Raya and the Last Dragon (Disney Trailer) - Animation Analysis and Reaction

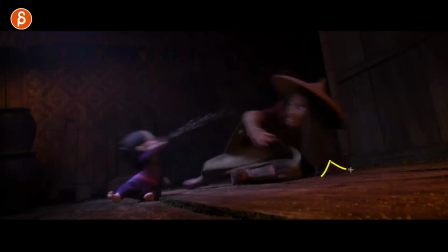[7:48]
straightening on that leg and then the push off here slightly in the shadows but it's there it's great and then the thing is this right
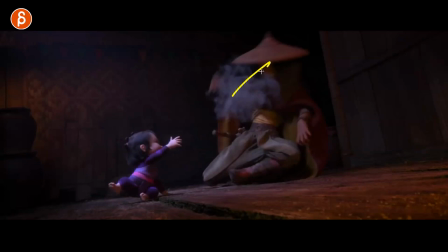[7:56]
she goes this way that momentum is there and then oh my face the face goes back but this arm still has momentum going to the left it has a bit of a move this way before everything settles it's great and then you got that blinds whoa Let me just look at the baby here,
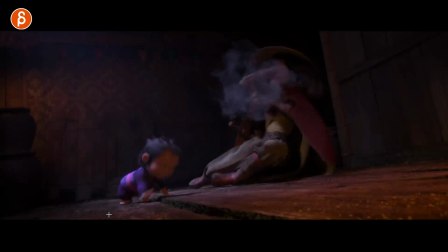[8:14]
is done, clean posing, and silhouette goes down, this goes down for a push-off, right, so you got the right balance, foot back there to push the baby off, and this too, you can see full extension, full extension, into, nice, baby waddle,
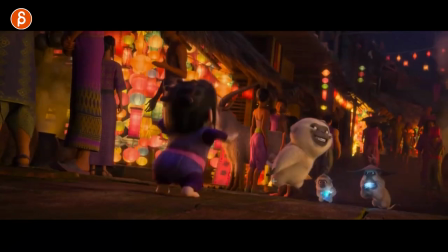[8:33]
and you got that little stop here, into that, nice, it dissipates this here,
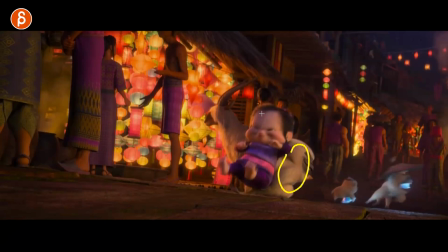[8:41]
and we got the compression right even it's a little little thing and a little thing here still has weight it's and it's going to take the arms down first it's going to land on the hand and that on that hand here holding the arm down first and then the body and you got the drag over lap on the feet it's
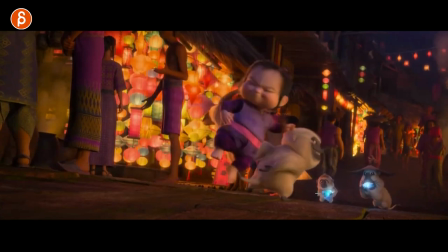[8:57]
great love all this looking at this guy how he looks over first you both look
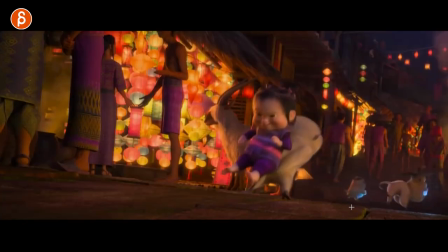[9:05]
ready to get out yeah
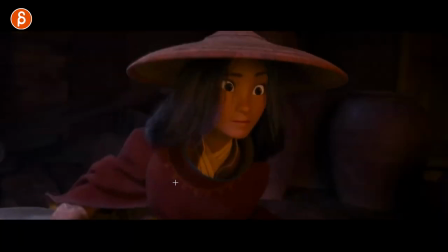[9:09]
that's great so cool clean hand silhouettes here whoever did this nice let's go back here calm baby you got your opening all the shapes asymmetry and curvature oh it's great here too that'll
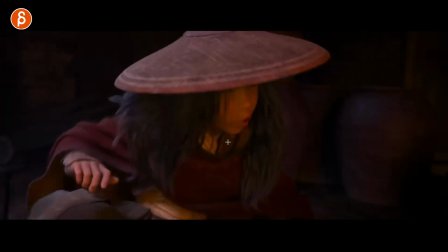[9:25]
nice you got facial shapes pushing into a squash and then
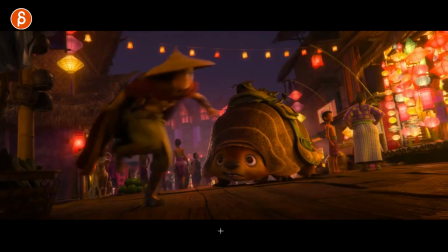[9:32]
Cool, you got that compression. I'm looking at that stuff and I love it. Compression on the fingers. This one is less body mechanic.
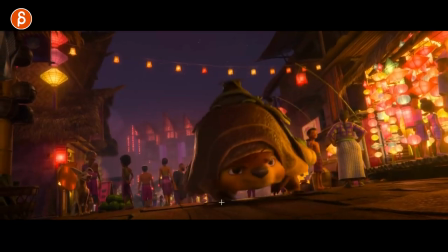[9:41]
See, that's an expression. It's not. Spoiler, it's not. Then the teaser.
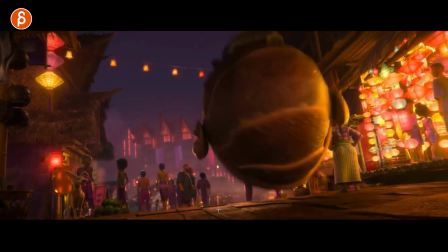[9:46]
Cute though, seeing the bounciness as it goes like this. Boom, boom, boom. It's cute though.
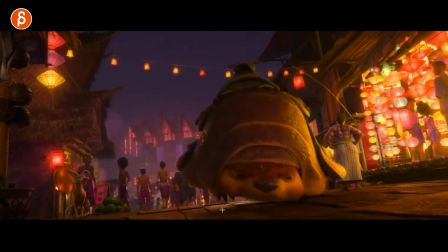[9:53]
It has still enough weight. It's so cute and light there. Into that roll.
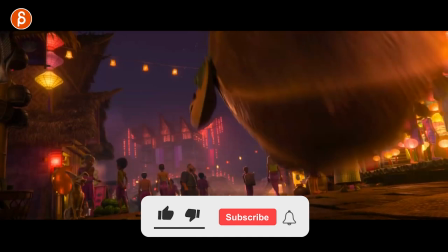[9:59]
they really don't care about any of this except this guy oh great that's what i want to look at there's lots of action stuff
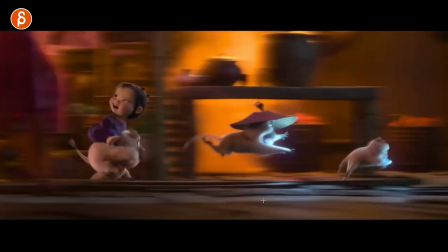[10:07]
i would say not too much body mechanics but just lots of different body mechanics there's creatures and actiony things where you want to see this here great to have
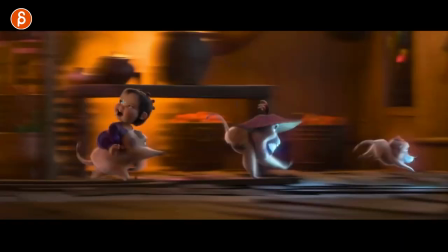[10:15]
that in the mouth great too look at that baby that's
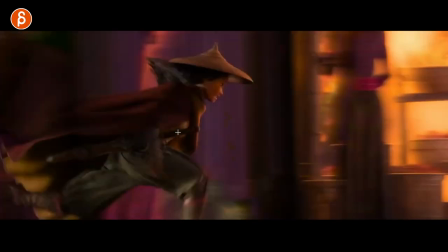[10:22]
cool look at that nice
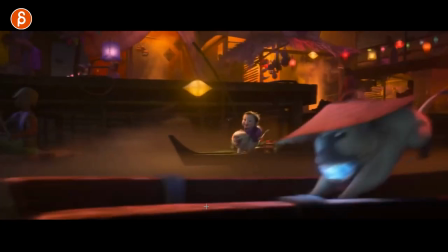[10:28]
that's what i want to look at too when i was watching this this stood out to me you got all this bounciness here guy in the foreground squash
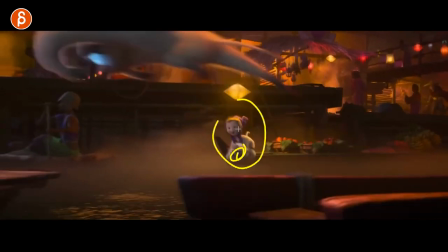[10:36]
and stretch out but i want to take a look at this here this creature continues or stops here right as the baby continues lands on
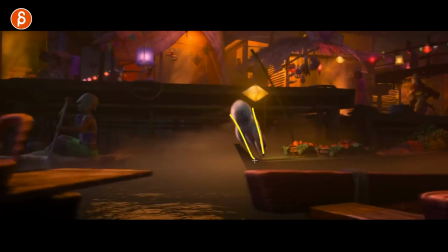[10:44]
the head squashes then full extension look at that nice nice lines here now
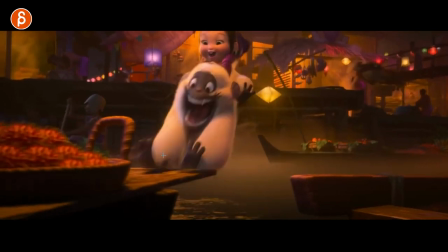[10:51]
baby's trying to look at that face cool that's what i'll take a look at here yeah hold hold hold and then stretch
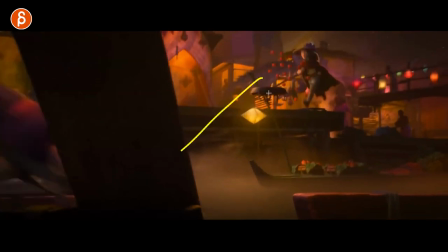[11:00]
into that hit where this goes back towards her cool
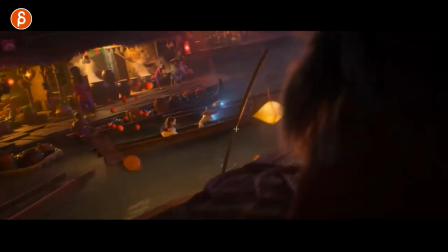[11:06]
that's cool too i love this too she still has the focus on them just
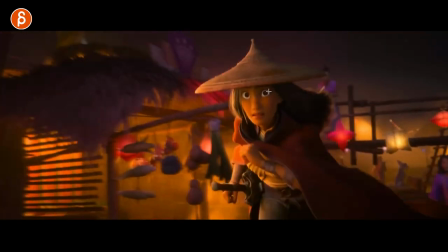[11:11]
watch this yeah yeah yeah as she does this she holds the focus and this is not
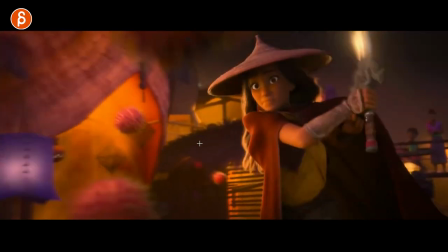[11:16]
distracting enough she has enough skills to just cut this away whilst looking
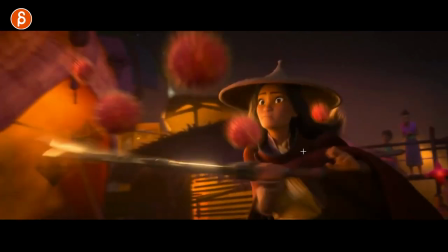[11:22]
at them it's cool so i'll take a look at that very specific hand poses there